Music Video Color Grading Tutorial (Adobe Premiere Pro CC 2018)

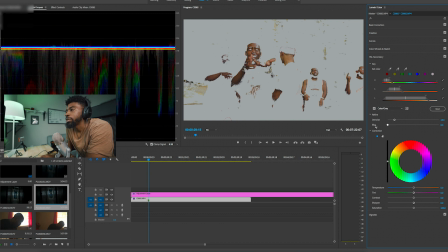And the next thing that we're going to do is up the blur. So without the blur, you can see that this looks incredibly choppy.
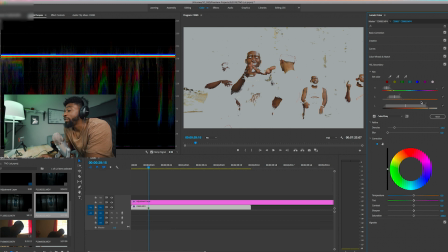It looks very spotty. And that if we just started to adjust the colors, it just wouldn't look good.
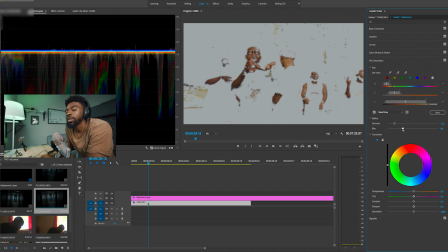So we're just going to up the blur so that the fine line between the skin tones and the other tones within the image aren't as fine line as they were. So just up this to whatever you want. I think that this looks good.
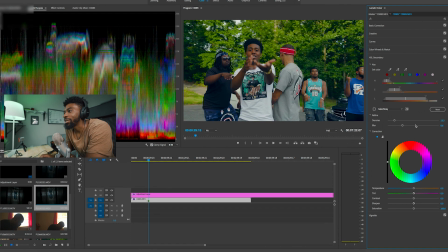I don't know. You never really know until you start to adjust the color. So that's just us getting the skin tones selected.
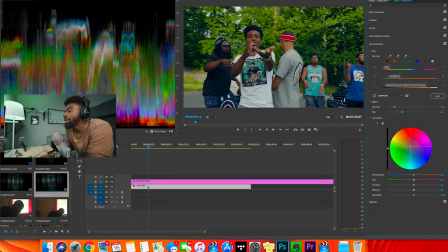And now we'll just drag our color adjuster to the skin tone. So skin tones typically lie within the reds and the yellows, more like the orange tones. So I'm just gonna get them to the tones that I like them at. And then now we're gonna adjust the saturation right here to bring it down and get it to look more natural.
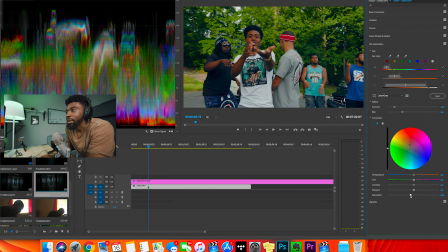And this is gonna be like a back and forth process, if that makes sense.
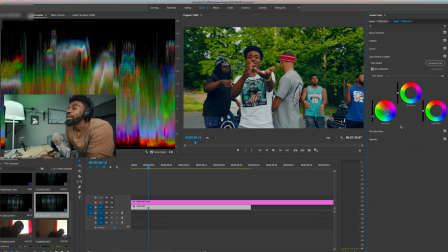So I'm gonna drop the saturation down. I think that that looks good. I'm gonna go back to the color wheels and I'm gonna adjust the teal tones that we originally put into the video. And I'm gonna drag those more to the teal side.
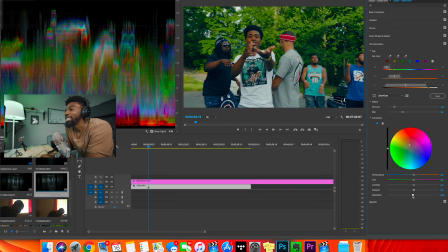And then we're gonna go back to the secondaries and we're gonna maybe boost up the saturation just to keep the skin tones to where they naturally are.
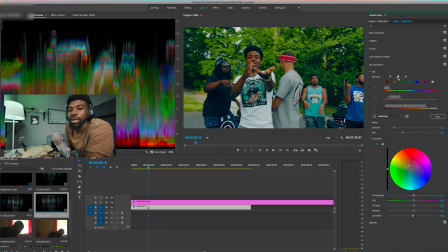So another thing that we can do is to click on other tones within the video that we don't want solely blue. So if I'm gonna click on the plus eyedropper, and I think that his shirt is too blue, but I'm not gonna click on the lighter side of it.
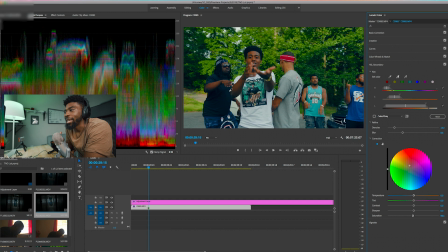I'm gonna click on the darker side of it just because I want the shadows to kinda still be a natural tone and not super blue. So click there. I get that back. I'm gonna do that also in the artist hair. Do that, bring it back.
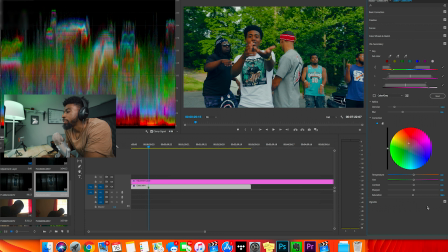And we can even adjust those skin tones back up to brown, drop the saturation down so it looks natural.
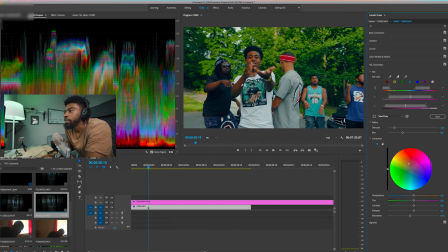Like I said, this is a back and forth process. I'm gonna click within this area right here to bring some of those tones back. And yeah, this is a back and forth process. Go back, bring this more down to like a teal and orange tone.
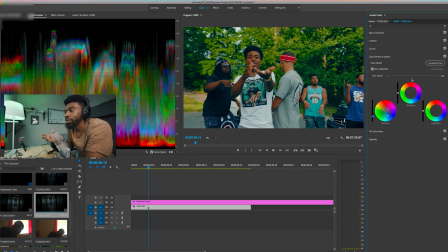And I think that this looks good. So the next thing that we're gonna do is we're gonna exclude the colors within the frame that we don't want. So this image is naturally very green just because of where we shot it at. And I don't like the greens. They're super poppy. They can just go.
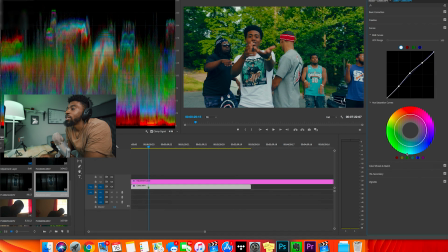So we go to our curves tab. You can see we have the hue saturation curves right here. So this is how you solo all different colors within the shot and take them out. So if we click within
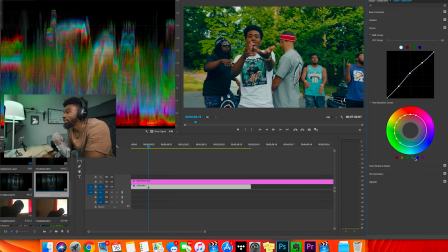the green, I'm just gonna click them all on just because having all the points just makes sense. So click them all on so you have every single point on it, and just we're just gonna go through and start to solo out a few of these actual colors within the shot.
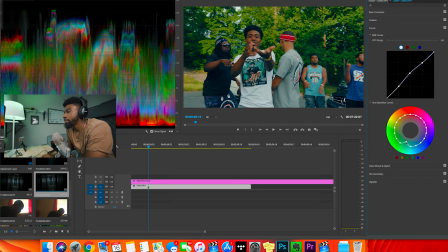So green, I said we don't want, so we're gonna start right here. The color on the edge of the teal and green, we're just gonna drag it towards the center. And when you drag colors towards the center, it's just taking the saturation out of them. So we just keep going through, and we just do the colors that we don't want.
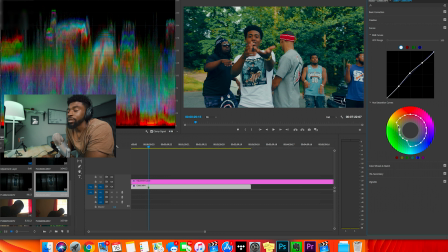So you can see right here, this is like solely where that green tone is. We drag this towards the center, it's taking it out. So just keep dragging to get them to a space that you want them. Like I said, I don't want the greens at all. I think that
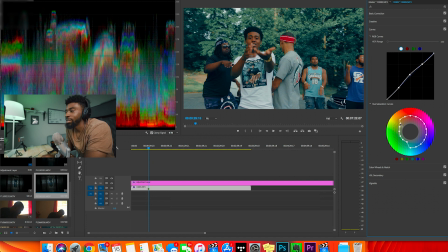they don't add to this shot, especially for the blue and the teal and orange tone that I'm going for the video.
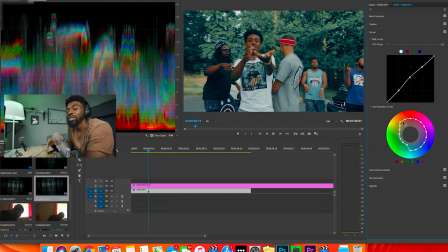One thing to note though is when you start soloing out colors, to make sure that you never really adjust the skin tones or just adjust the skin tones to what you want them.
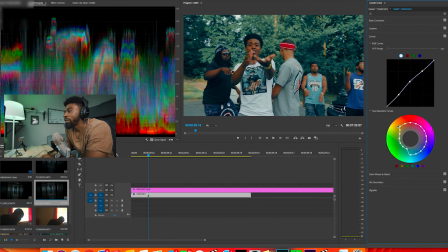So typically skin tones lie within these three right here. If I were to drag this down, you can see we're losing our skin tones. We don't want to do that. But whatever other color that you know you want to solo out, you can do it.
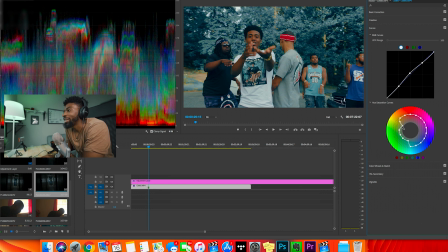And you can go as drastic as you want. Like you can go all the way in if you want. And this is gonna like provide like a very trippy music video look, but this is very music video-esque, if that makes sense.